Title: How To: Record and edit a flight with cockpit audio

So I've cut all of that stuff out and I've just switched between cameras at different times to make it look like I've not chopped anything out.
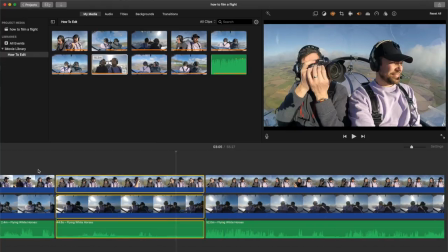747s
So that's one way. Let me undo that. So we've still got all of that. Once again, we would still want to get rid of this.
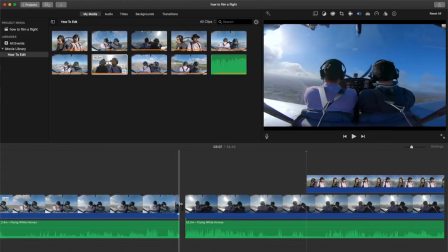754s
If you're only operating on a one camera system, you might want to make your edit so that stuff's still gone, that footage is still gone, but you may want to add a transition.
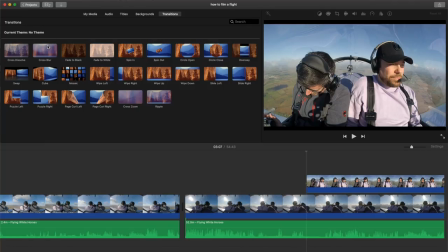763s
So if you go up to the top here and click transitions, something like, I like to use a cross blur, but you can use whatever you want.
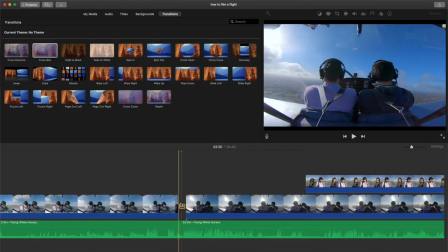770s
Let's say cross blur, you drag it in between the two. You can actually alter the time.
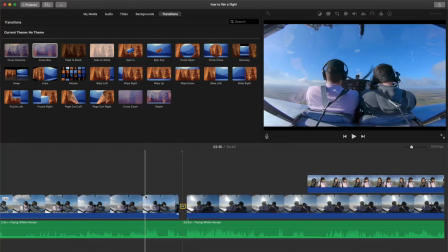775s
0.5 is quite nice, it's quite quick. So let's just watch that.
Okay, so as we leave...
Kind of gives the viewer the idea that you have skipped some footage out.
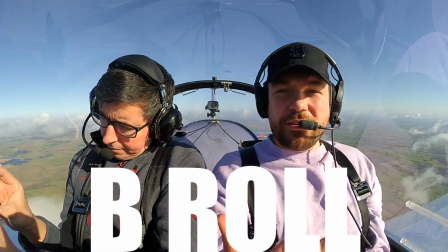788s
It's quite nice. So when you're recording your flying footage, obviously you've got your single camera. If you want to just use one camera, that's absolutely fine.
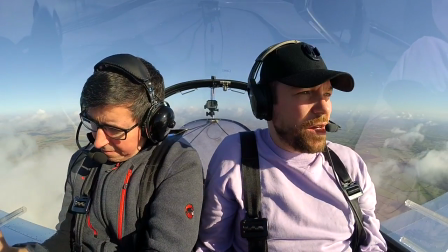794s
You can use a second as well. That's always going to add to the interest of the video, whatever it is, and especially a flying video.
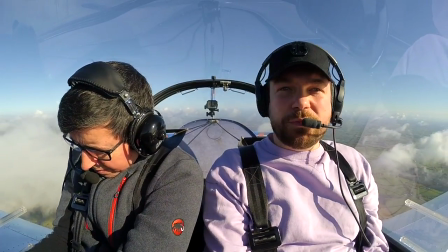800s
But then on top of that, you can actually record B-roll or cutaway shots or whatever you want to call it.
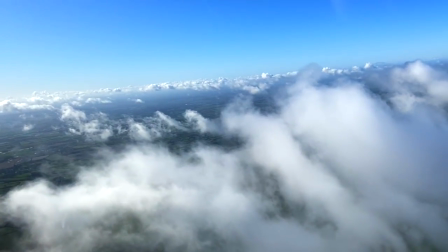805s
You can record extra footage with a phone or something else, just like Rich is doing here.
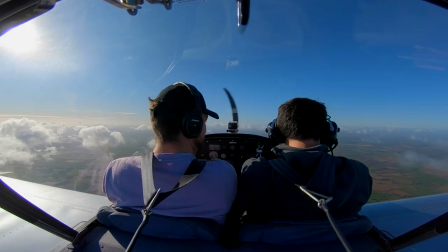810s
And that just adds another element of interest, often a different angle or of something else.
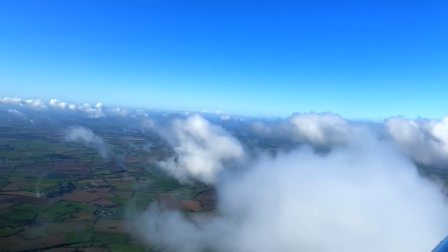819s
The two cameras aren't going to be shooting outside the plane, they're shooting at us and forward.
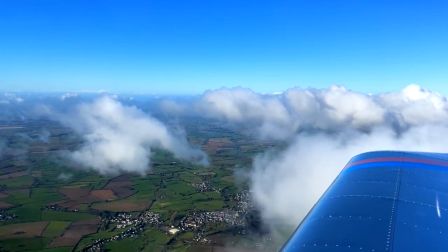824s
So Rich is getting some shots of these beautiful fluffy clouds that we're just playing around with today at 90 mile an hour above them.
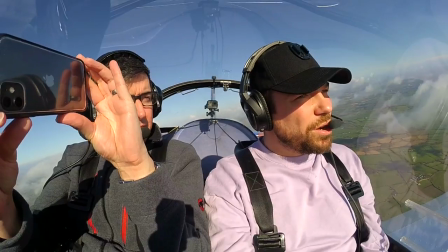831s
If I was wearing my head cam, this is the kind of footage that would get, but it's a wide angle, so you don't quite get the same feeling as when it's a better quality, sort of more zoomed in angle that you'd get on the iPhone 11. So once you've got your video edited and you've got all the bits out that you want it to be, and maybe that 1 hour flight is now just 13 minutes and it's got all the interesting stuff in it that will make a fantastic YouTube video. And if you start doing this, comment below because I want to subscribe to your channel.
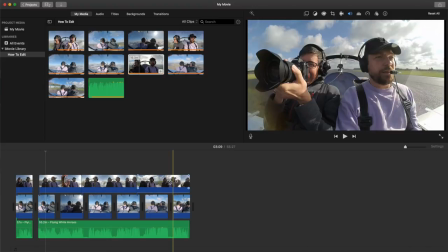857s
Then what you need to do is go through and just make the video look a little crisper, a little brighter maybe if it's a dull day.
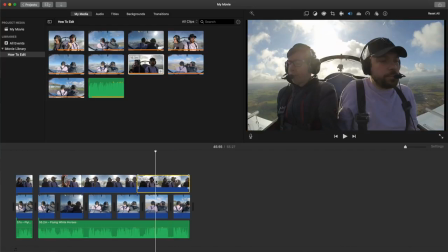864s
This day happened to be really sunny, but let me just show you on iMovie how easy color correction is. Color grading is really complicated in something like Final Cut Pro. You want to go through all the histograms and the graphs and the charts and the color wheels and stuff like that. You don't need to. It's as simple as anything on iMovie.
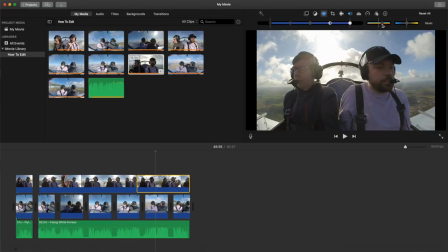884s
This little button up here, you can literally add a bit of warmth. Look at that saturation coming through now. Lovely. And then what I generally do is just cool it down a bit. So up on the saturation, and then I just cool it down a touch. And then you can see the difference between there, look a little bit washed out, a little bit poorly almost, and then there, just look, everything that looks a little more alive.
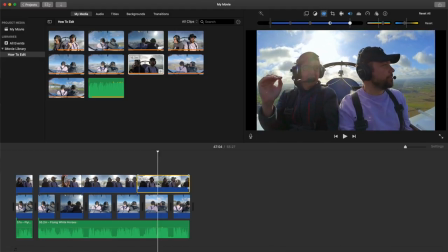906s
And it just seems a bit more real, seems like it really happened.
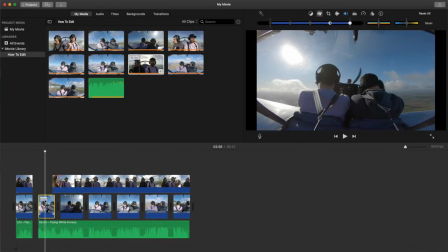910s
In terms of the other camera angle, it's difficult when you're pointing at the sun, for example, but let's have a look. Again, let's just add some saturation. Look at that blue sky pop. Just cool it down a touch, maybe a bit too saturated there.
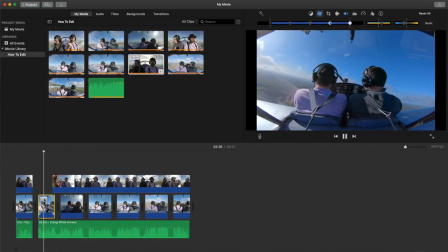924s
But then suddenly...
leaving the circuit to the south box, absolutely.
Suddenly, it looks a much more polished product. So add some color grading of some sort, and then you actually have a really decent looking video. In terms of adding a voiceover to your video, once the whole thing is finished, you can add some detail about who your passenger is or about what your flight is going to be about. Then you can add it via your Zoom that you record your cockpit audio with if you wanted to. You can do this as the last step almost. You could add it with your phone. If you've got a voice memo on your iPhone, that's just as good. It's essentially the same as recording a video and using the audio from that. Of course, it's just a smaller file. And let me show you the quality you get with something like this. I can switch it over. So now we're using the audio from the Zoom H1N, which is a fantastic bit of kit. You can see I've pressed record. I've got the audio setting to about right. You want it on about minus 12 decibels that it peaks at. So you've got plenty of room above and below in post-production to alter the volume of this. And a couple of tips if you are going to add voiceovers to your videos.